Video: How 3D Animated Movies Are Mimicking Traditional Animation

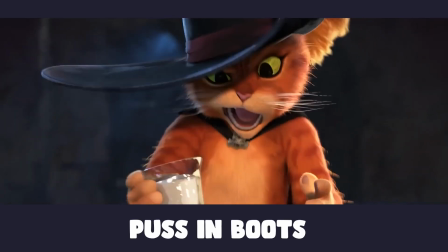[0:00]
If you've ever seen Puss in Boots, Teenage Mutant Ninja Turtles, or Spider-Man Into the Spider-Verse,
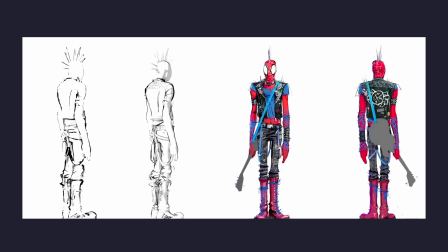[0:04]
you'll notice that all of these movies are made in 3D, and yet somehow they have a hand-painted or hand-drawn feel to them.
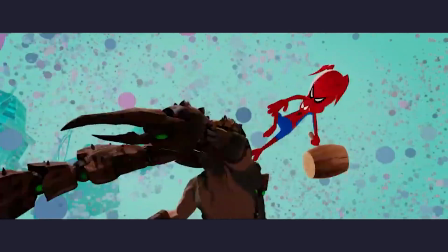[0:11]
In the case of Spider-Man, almost every single frame looks like it can be part of a comic.
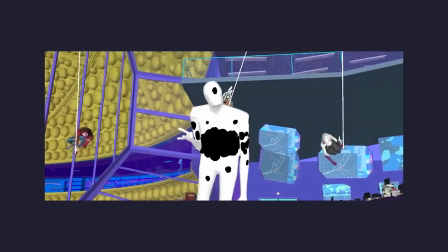[0:16]
Movies like these use a range of methods to make a perfect 3D shape look like it was hand-drawn. We'll use those methods to transform our little guy from being a little bit too realistic to having a hand-drawn feel.
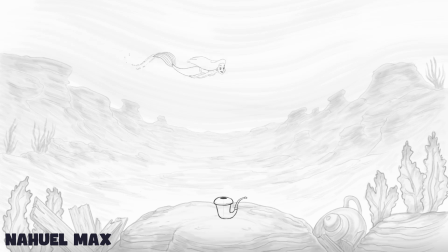[0:27]
First, before we start, I wanted to answer the question as to why not just animate everything in 2D.
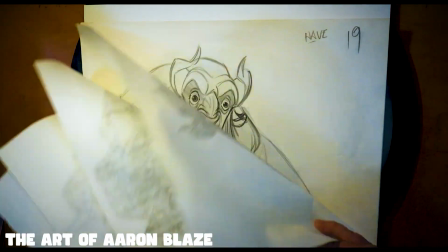[0:32]
The amount of time required to draw every frame or picture takes a long time.
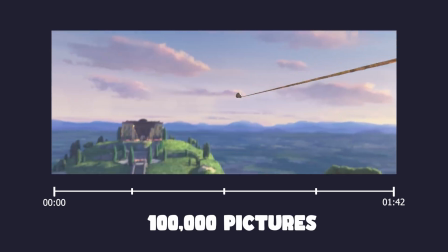[0:37]
For an average 90-minute movie, there's over 100,000 frames. It's also easier for some objects like cars to be animated and created in 3D.
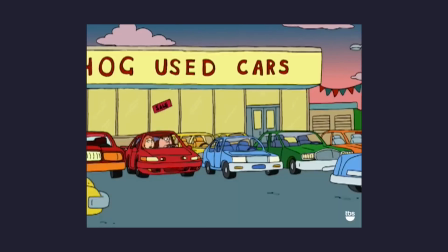[0:45]
In 2D animation, it's hard to continuously draw different angles of an object,
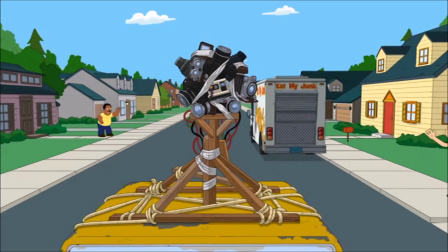[0:50]
whereas with a 3D object, you only have to create the object once and you're done.
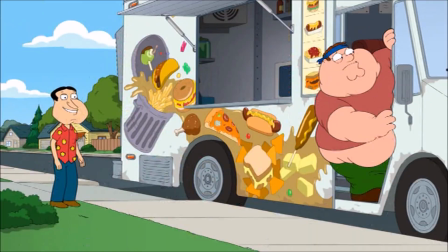[0:54]
It also makes the barrier of entry for animators a lot lower. This is used quite extensively in shows like Family Guy.
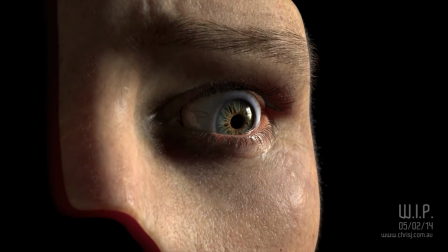[1:01]
The only problem with 3D animation is that it innately looks realistic and looks perfect since everything is so precise,
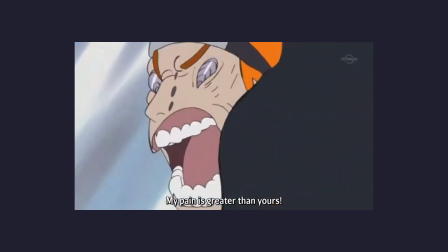[1:08]
something that's not present in 2D animation. Let's start with the simplest way to make a 3D object look 2D.
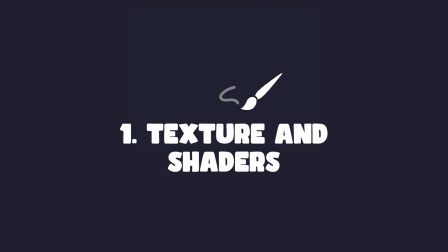[1:14]
We'll do this with hand-painted textures and toon shaders. What we can do if our character is a little bit too realistic is draw on them.
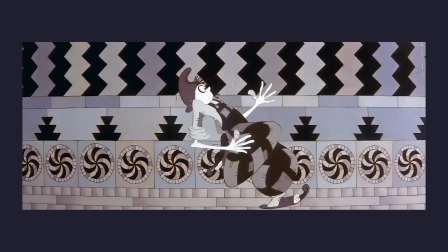[1:21]
We can add as much detail as we want, but the key is to keep it simple. We don't want to add too many colors and shapes because traditional 2D animation doesn't do that.
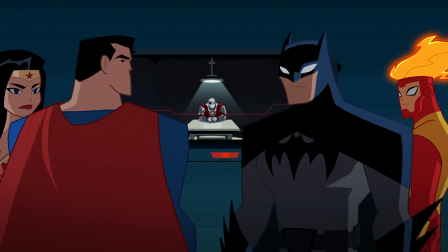[1:30]
Another thing we can do is adjust the shadows. Many 2D shows only have one color for the shadows.
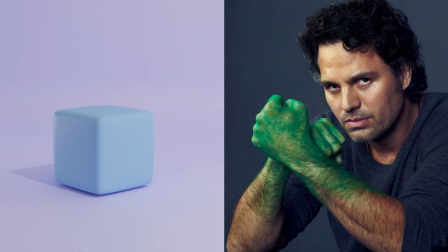[1:35]
Ours is currently working how a real shadow might, by blending from one color to another.
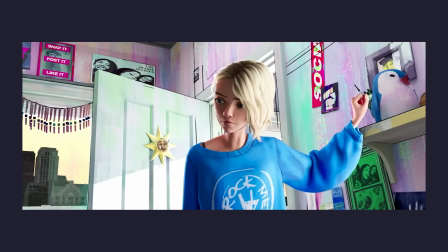[1:40]
To fix this, we'll have to use shaders. Shaders allow us to do a lot.
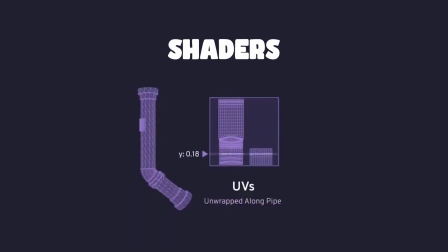[1:44]
They give us the 3D object itself, and we can directly edit each point on the object and its color.
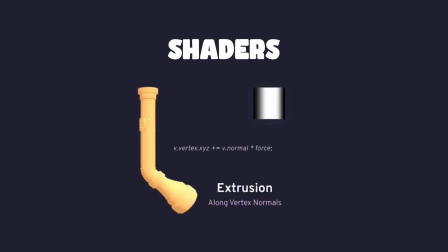[1:50]
So we can stretch things out or squish things, and even make our character transparent.
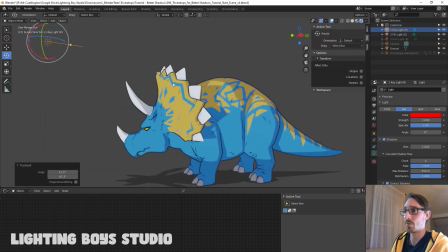[1:56]
The shaders most movies use is something called a toon shader. Instead of transitioning from one color to another, we make the shadow area into a single color.
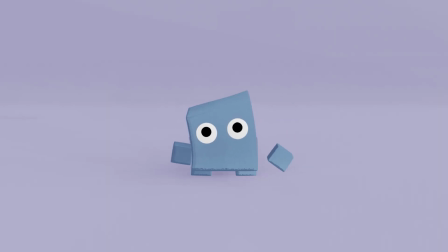[2:04]
Our character is now flat and looks more like a cartoon character. We can at this point add outlines like many traditionally animated movies.
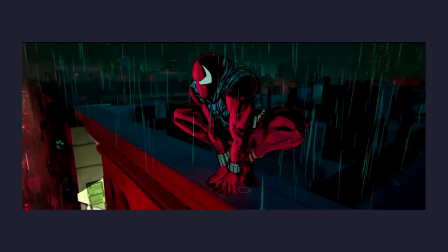[2:12]
There are movies who have whole systems for this step,
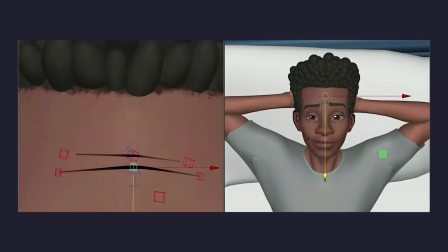[2:15]
specifically in Spider-Man, where animators drew individual outlines to allow the character to show more emotion. We can start by adding an outline over our whole entire character, and then we can add some emotion to our character if we want.
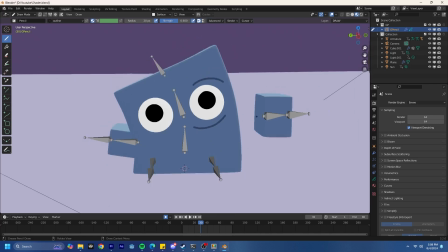[2:29]
I chose to opt out of that. With that step taken, our character looks far more cartoonish, but one thing is still missing.
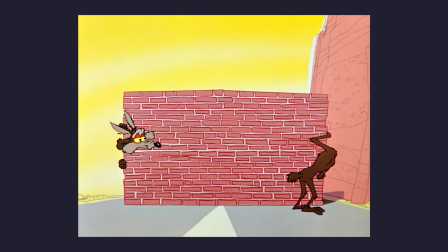[2:36]
In 2D animation, a lot of the poses are physically impossible,
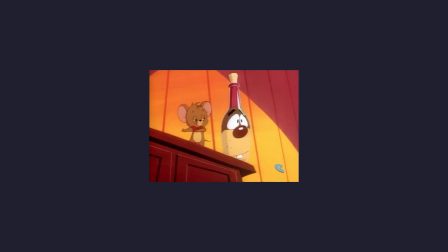[2:39]
like fitting a character into a bottle, or turning the head so fast that the head deforms.
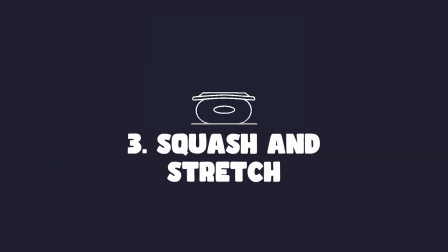[2:45]
This is called squash and stretch. In 3D, our characters are rigged with bones,
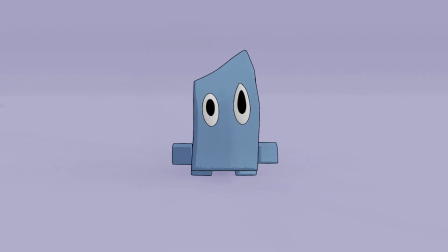[2:50]
so having our character stretch in any way causes some issues, since each bone is connected to another.
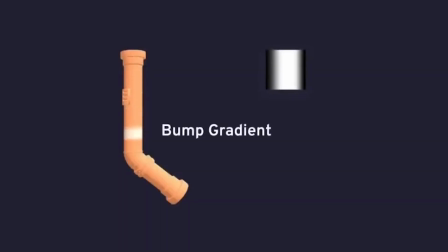[2:56]
We can use shaders for the step, but shaders can be a bit tedious and it doesn't give us the amount of control that we want.
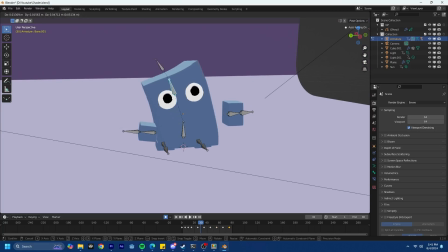[3:02]
A way that we can approach this is we can deattach all of the bones so that our character can be deformed in any way that we want it. If the bones don't give us the control we want, we can use shape keys.
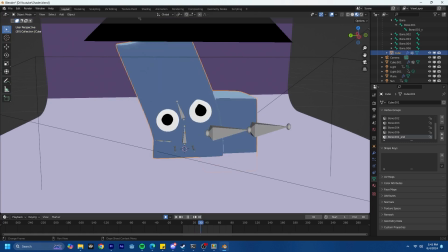[3:13]
Like the eyes here should be stretching out just like the rest of the body. We can directly edit the eye itself and turn it into something that we want,
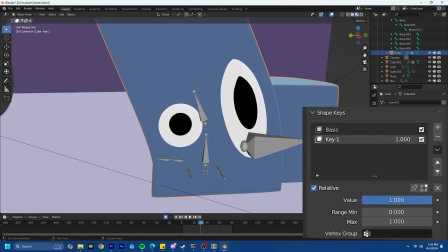[3:20]
and then transition between those two shapes that we created, the original eye and the stretched out eye.
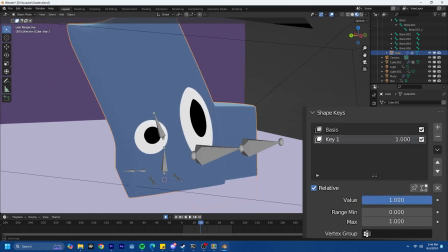[3:26]
Now, for the people that stayed this long, I want to show you an extra tip. Keep your camera movement limited.
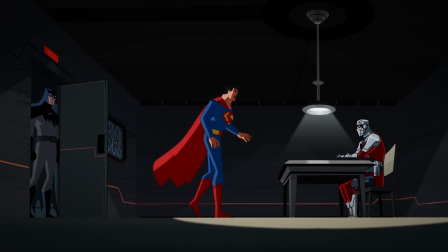[3:31]
Most 2D animations barely move their camera because it's difficult to keep track of multiple moving objects at once.
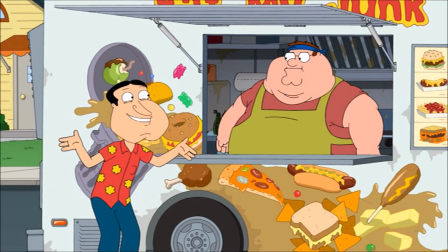[3:37]
So if you do move your camera, keep it simple. With that done, we can make almost any 3D animated movie look like it was hand-drawn.
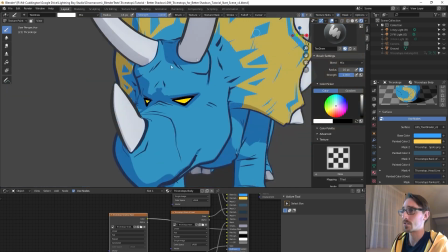[3:45]
If you personally want to learn to do this, I've left all the resources below to help you get started.
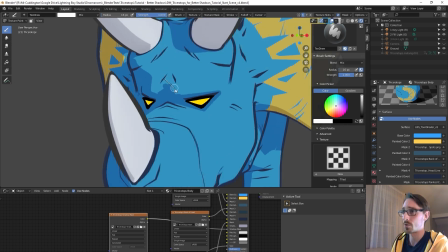[3:51]
If you make anything, please let me know. That'd be amazing. Thank you for watching, and bye.